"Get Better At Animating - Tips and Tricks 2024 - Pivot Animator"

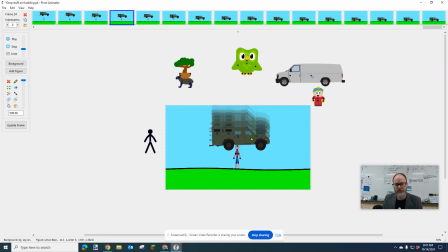(4:05)
Because arrow key movement, especially for a dropping object, objects are going to drop straight down, generally.
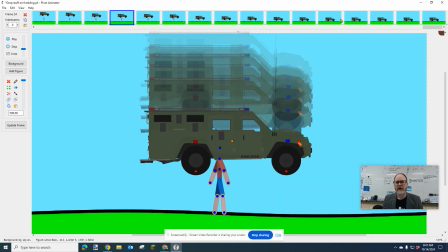(4:12)
Not always, but generally. So, I'm going to start over and let you see my process here.
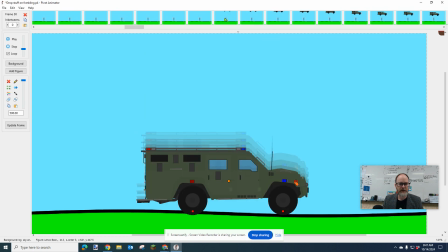(4:18)
I'm going to just start from right here when we start seeing the thing fall.
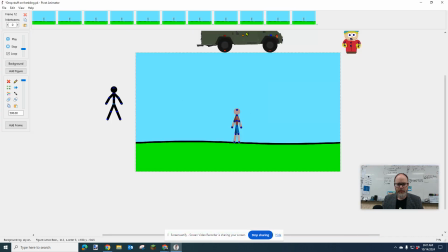(4:22)
A falling object is going to move closer and farther down each time. So I'm going to start right here. This is the first time that we're seeing it as an audience. So I'm going to hit spacebar. Okay.
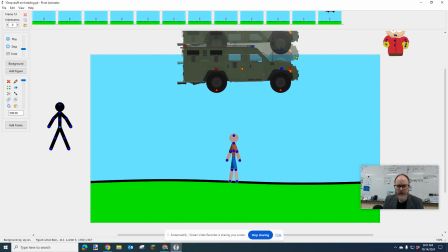(4:35)
Now I'm going to move it more. And I'm going to make sure that there's... Oh, I'm a little glitchy because I'm making this video at the same time.
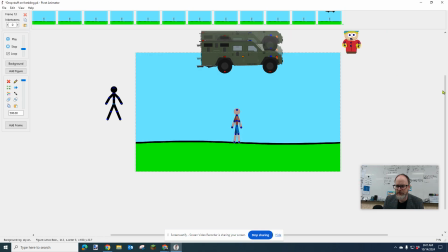(4:43)
So I'm going to make sure, I'm going to zoom out so you can see this. I want you to see the spacing.
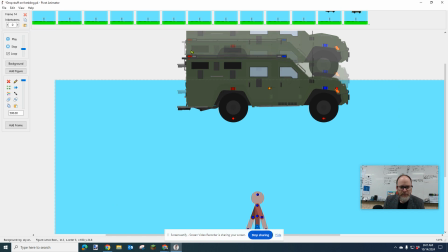(4:47)
Okay, so I'm going to move it a little bit more, spacebar. Now this time, that distance that I made is going to be even more.
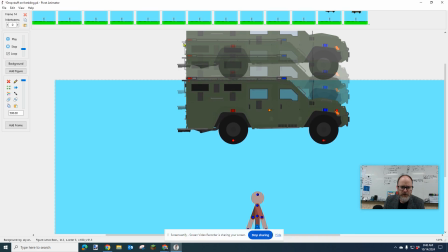(4:55)
So I see like right here, there's this much space. Now this time there's this much space. It's getting further apart. Spacebar. I'm gonna go down more.
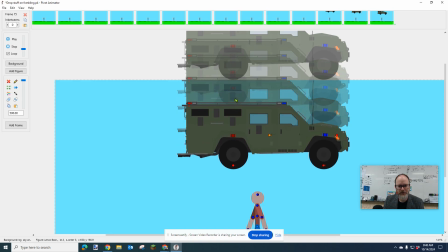(5:05)
My computer is sort of, it's struggling with recording a video and animating at the same time. Okay, so I'm gonna go down here. That's even farther. I'm only right now paying attention to my object falling.
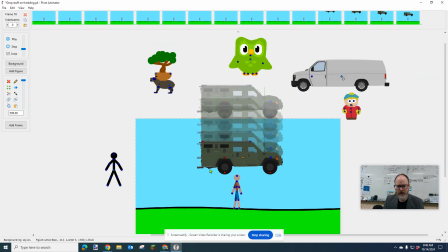(5:19)
A lot of mistakes are made when people are animating the character and forgetting about another object, so that it sort of gets this glitchy, they're going back and forth kind of thing. Now, this is hitting him.
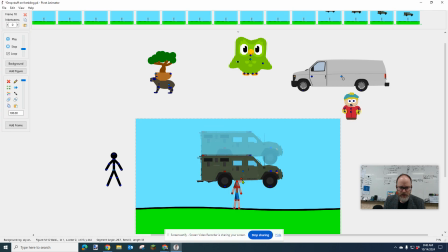(5:33)
So I'm going to go to my character here, and I'm going to have his head like, he's going to like go. I may do some animation before this, like to show that he's getting hit by the car.
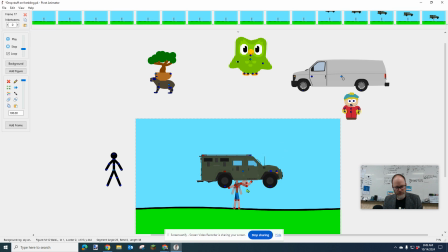(5:48)
Maybe he's putting his hand up. Okay, spacebar. Okay, so right now I'm going to use my greater than and less than signs to watch this.
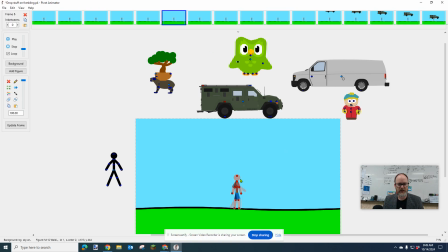(5:56)
Now the other thing I want to do in an anticipation is I want to like show that like something's coming, so that we, the audience, know something's coming. So I'm going to have his head go like this, and jerk back.
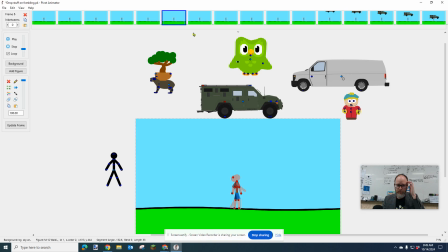(6:11)
And then now I don't hit spacebar. If you're going to old frames, you don't hit the spacebar. I am going to Control C and copy my character. And I'm going to, because I'm changing this, I'm going to paste that in. I'm going to delete the old character, and I'm hitting Control V to paste the character.
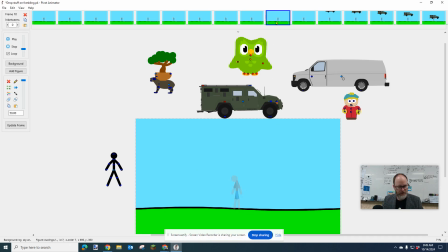(6:28)
So I have him in the exact spot so it doesn't look glitchy. I could go to every frame and sort of bend his head back, but it wouldn't be as exact.
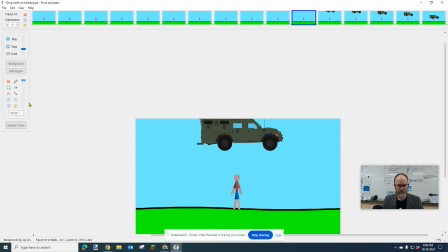(6:37)
There might be a better way to do this. But now I'm going to watch this animation. Let's just see. Okay, his head goes back, but it doesn't go back here.
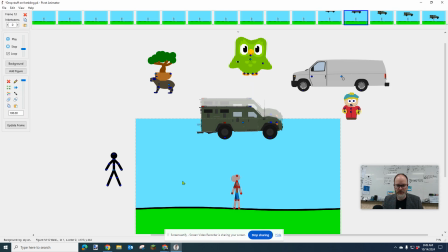(6:46)
So I'm going to paste it. I'm going to keep him in that position for a couple more frames because it looks weird that his head just kind of like flies back. He's looking, but I'm also going to do something to his arms in a minute.
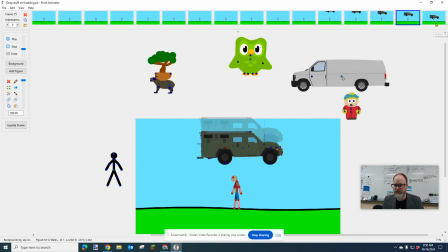(6:57)
So I want to show you that process because I want to make it, okay, that's cool what happens right there.
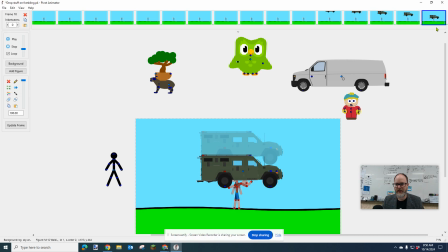(7:03)
So I'm going to watch this again. Now, I don't finish the animation yet, so I want to finish the fall because it isn't complete yet.
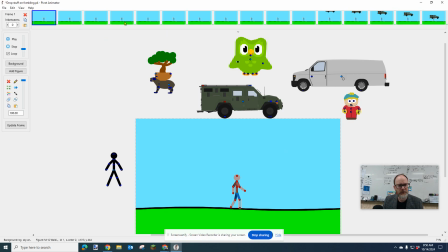(7:11)
But I want you to notice that I start the animation with 6 frames of nothing happening. But I also want a moment where his head pops out. In fact, I'm gonna create a text object, and I'm gonna add some exclamation points.
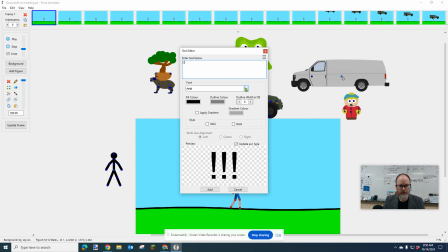(7:26)
I'm gonna choose different font. You can choose any font you want. You can choose any color you want. You can have an outline. You can have, I think red is a nice alert color.
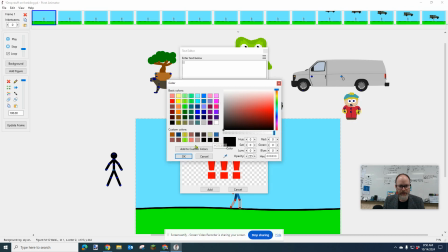(7:38)
You can do an outline color. Let's do a black outline. And then let's make the outline, look at this.
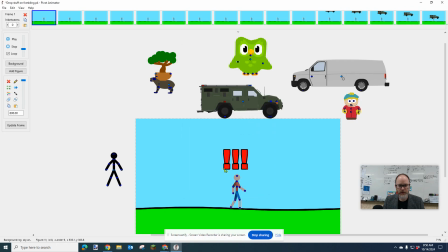(7:44)
Oh, let's go. Bam. So I'm going to stick this, I'm going to copy that. I'm going to go to right here when he looks up. And I'm going to paste it right there.
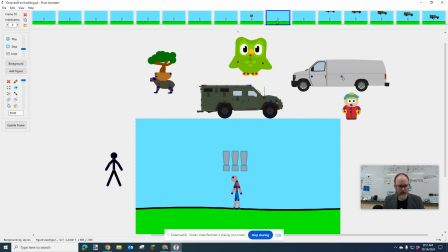(8:01)
And I'm going to copy it. I'm going to copy it because I'm going to paste it on the screen for 3 frames. And then it's going to go away. Maybe I'm going to have it go away right here.